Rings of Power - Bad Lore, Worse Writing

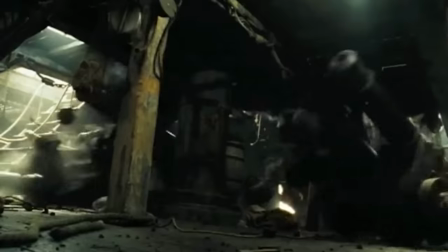[28:26]
Small ones move about more, of course, for reasons of physics, but even the big ones move, however subtly it might seem.
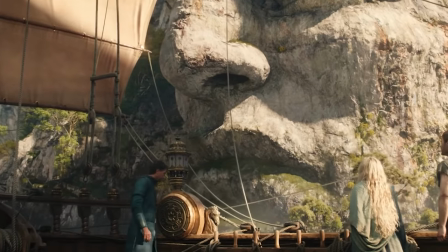[28:33]
When, however, you're green-screening a backdrop and your set is static, things don't quite look right.
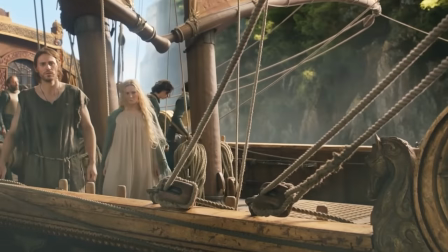[28:38]
Everything is too still. The bow line doesn't move at all in relation to the backdrop, meaning the entire ship,
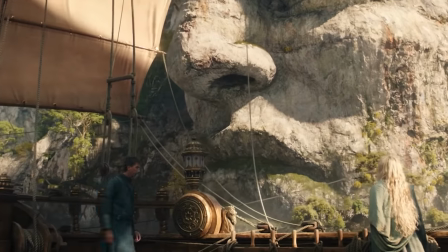[28:44]
which is supposed to be bobbing about at least a little bit, well, it just feels too still.
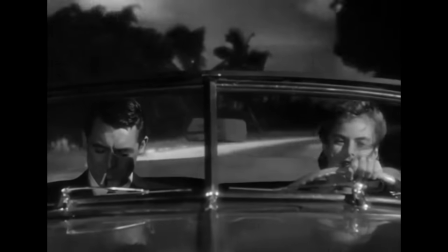[28:49]
It's a subtler form of the moving car back projection problem in old movies.
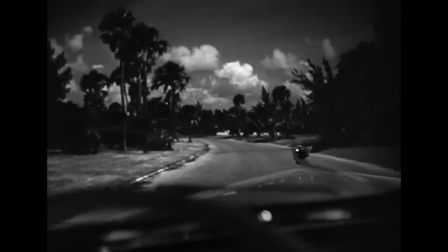[28:53]
You know, where the car itself is actually static, but the guy holding the wheel moves it as though he were steering, and the windows are actually footage of moving scenery.
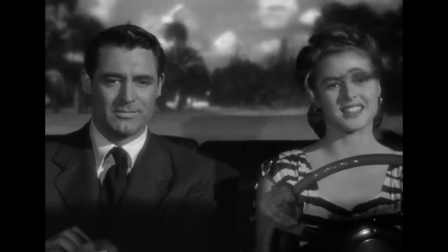[29:01]
It jars because the little things don't add up. The guy moving the wheel isn't doing so according with what we see through the window.
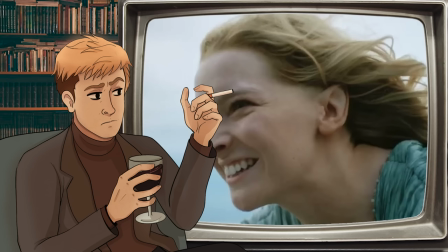[29:08]
He might be turning left on a straight road, or he's driving straight on a tight bend. Something my mum actually does in real life quite often, hence the number of cars and pedestrians she's written off.
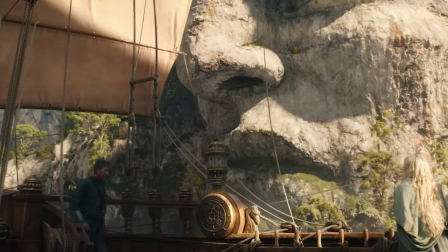[29:17]
This has the same jarring quality to it. The bow line against the passing cliffs is absolutely still.
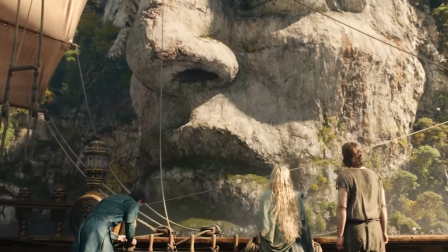[29:23]
It looks like scenery sliding past a set, not a boat floating past scenery.
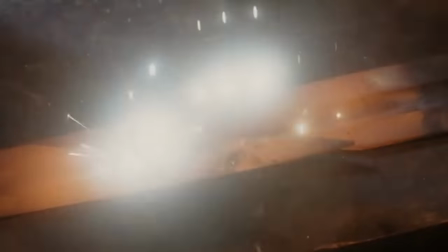[29:27]
The other problem is really double-edged. Numenor in the lore is spectacular.
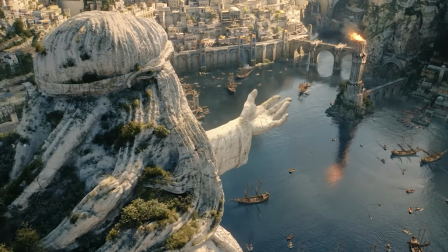[29:33]
It's powerful, advanced, rich beyond dreams, massive in size and in scale.
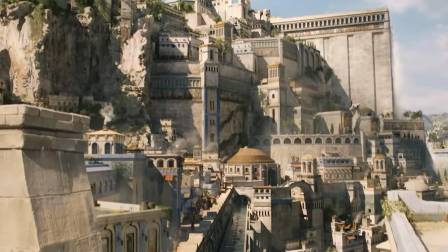[29:38]
There is an invitation for the show to do what it really wants to do, which is to impress you with its visuals, and it is impressive, wherever it isn't uncanny.
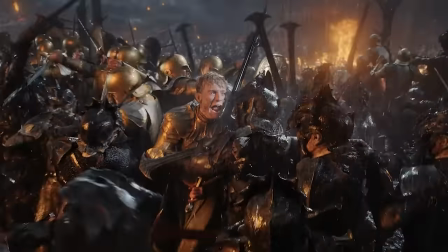[29:46]
I mentioned one problem with CGI megascapes in the previous video, but the other is a problem of contrast.
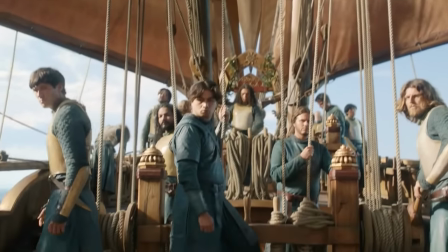[29:52]
If you've gone to the time and effort of making intimate practical sets, the difference in texture, tone,
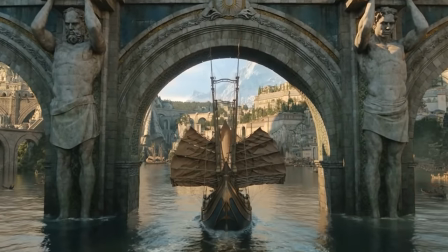[29:57]
and lighting between those and their CGI vistas and establishing shots is stark, and not in a good way. In The Lord of the Rings, Peter Jackson got around this problem by intelligently blending practical and computer-generated effects.
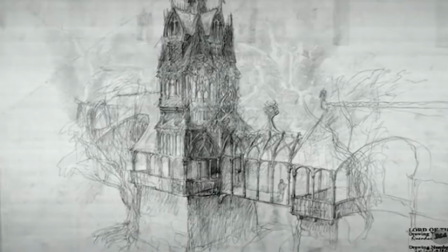[30:10]
An awful lot of the backdrops weren't actually CGI, they were painted.
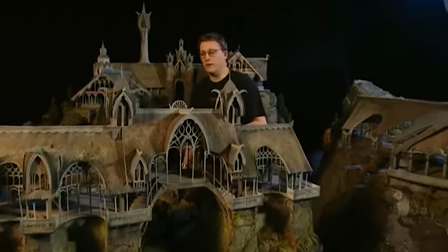[30:14]
Often, scale models would be built, either completely or displaying the relevant part of the building intended for the shot.
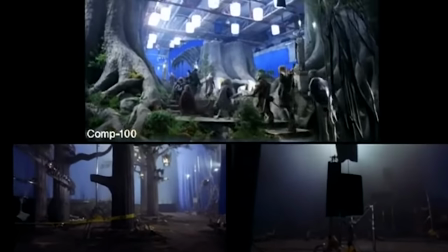[30:20]
The backdrop would then be painted, the remainder of the building would be filled in digitally, and they did this with a number of the shots of Orthanc, the tower at Isengard, for example.
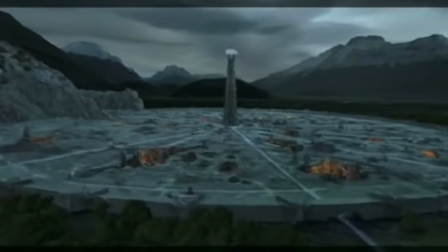[30:28]
And this blend smoothed out the differences that would otherwise be starkly apparent between the practical and digital shots.
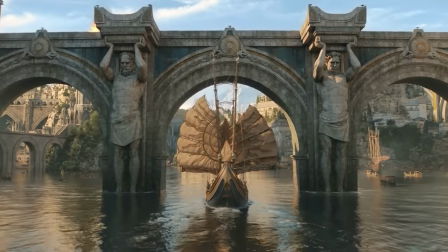[30:34]
Rings of Power hasn't been anything like so intelligent.
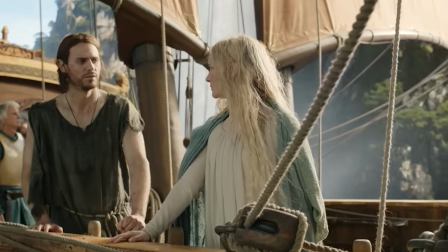[30:38]
It quite often pairs entirely practical sets, the top deck of the ship for example, with entirely digital vistas following immediately,
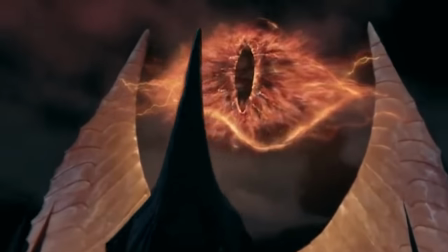[30:45]
and that actually invites us to notice the differences rather than encouraging us to overlook them.
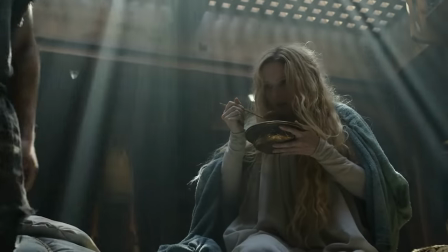[30:50]
When enough time has passed since the last practical shot that you can forget about the difference, the digital panorama of Numenor does convey its size and its grandeur,
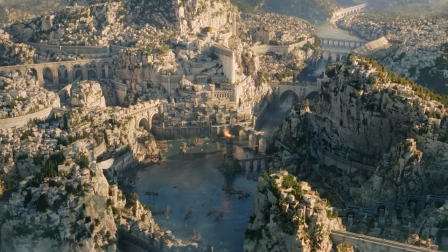[30:58]
albeit to really enjoy it, you kind of have to pretend you're watching a video game cutscene because the lighting and the textures just aren't anything
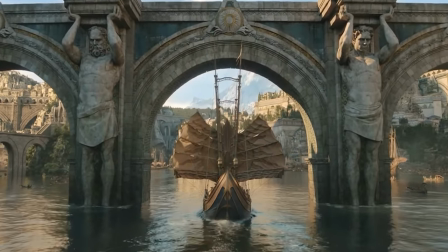[31:05]
like as photorealistic at all.
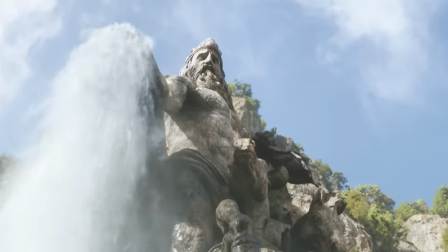[31:07]
The approach to Numenor then is kind of impressive, but you are frequently distracted, not least by a statue of one of the precursor guys from Prometheus,
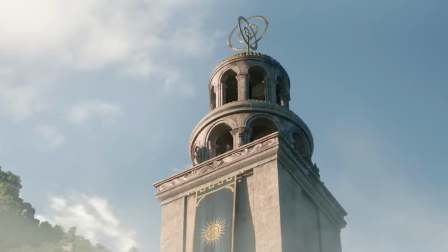[31:16]
and otherwise by quick jumps between shots that are so different in nature that you might as well be watching entirely separate productions.
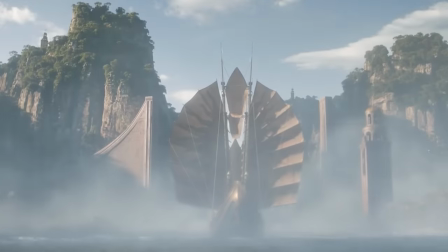[31:23]
Which, after a fashion, you are. Since the Numenor approach is a big set piece, and big set pieces are successful or otherwise,
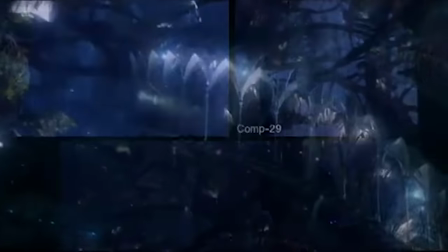[31:31]
based on a number of different technical elements, I guess now would be a good time as well to mention the score again.
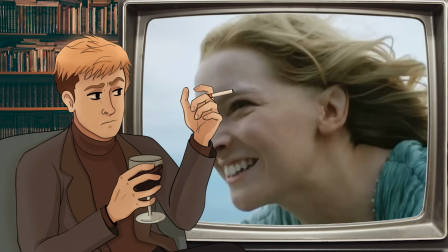[31:36]
I said in the last video that Bear McCreary had at times managed to capture the overall orchestral composition, and so the general sound of Howard Shore's soundtrack, but that the soundtrack itself was seldom noticeable and just not integral to the show, as Shore's work was for The Lord of the Rings. Now, I quite like Bear McCreary. He's been a superb television composer. He's honed his talent working to strict budgets, and that's forced him to be very creative. See the soundtrack to Battlestar Galactica, where the budget was so small he had to make do with a few drums and a duduk.
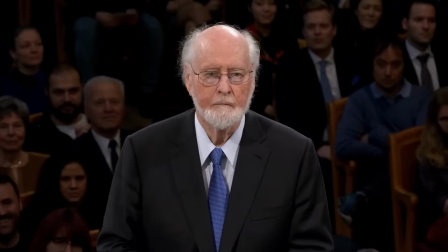[32:07]
He's been getting bigger projects since, and I believe he's been learning under John Williams recently, and you can hear that creeping into his score for this show, largely because of the way he deploys
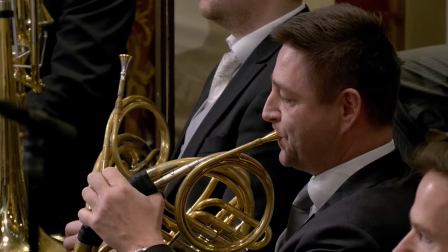[32:18]
his horn. I mean his horns, French horns, obviously.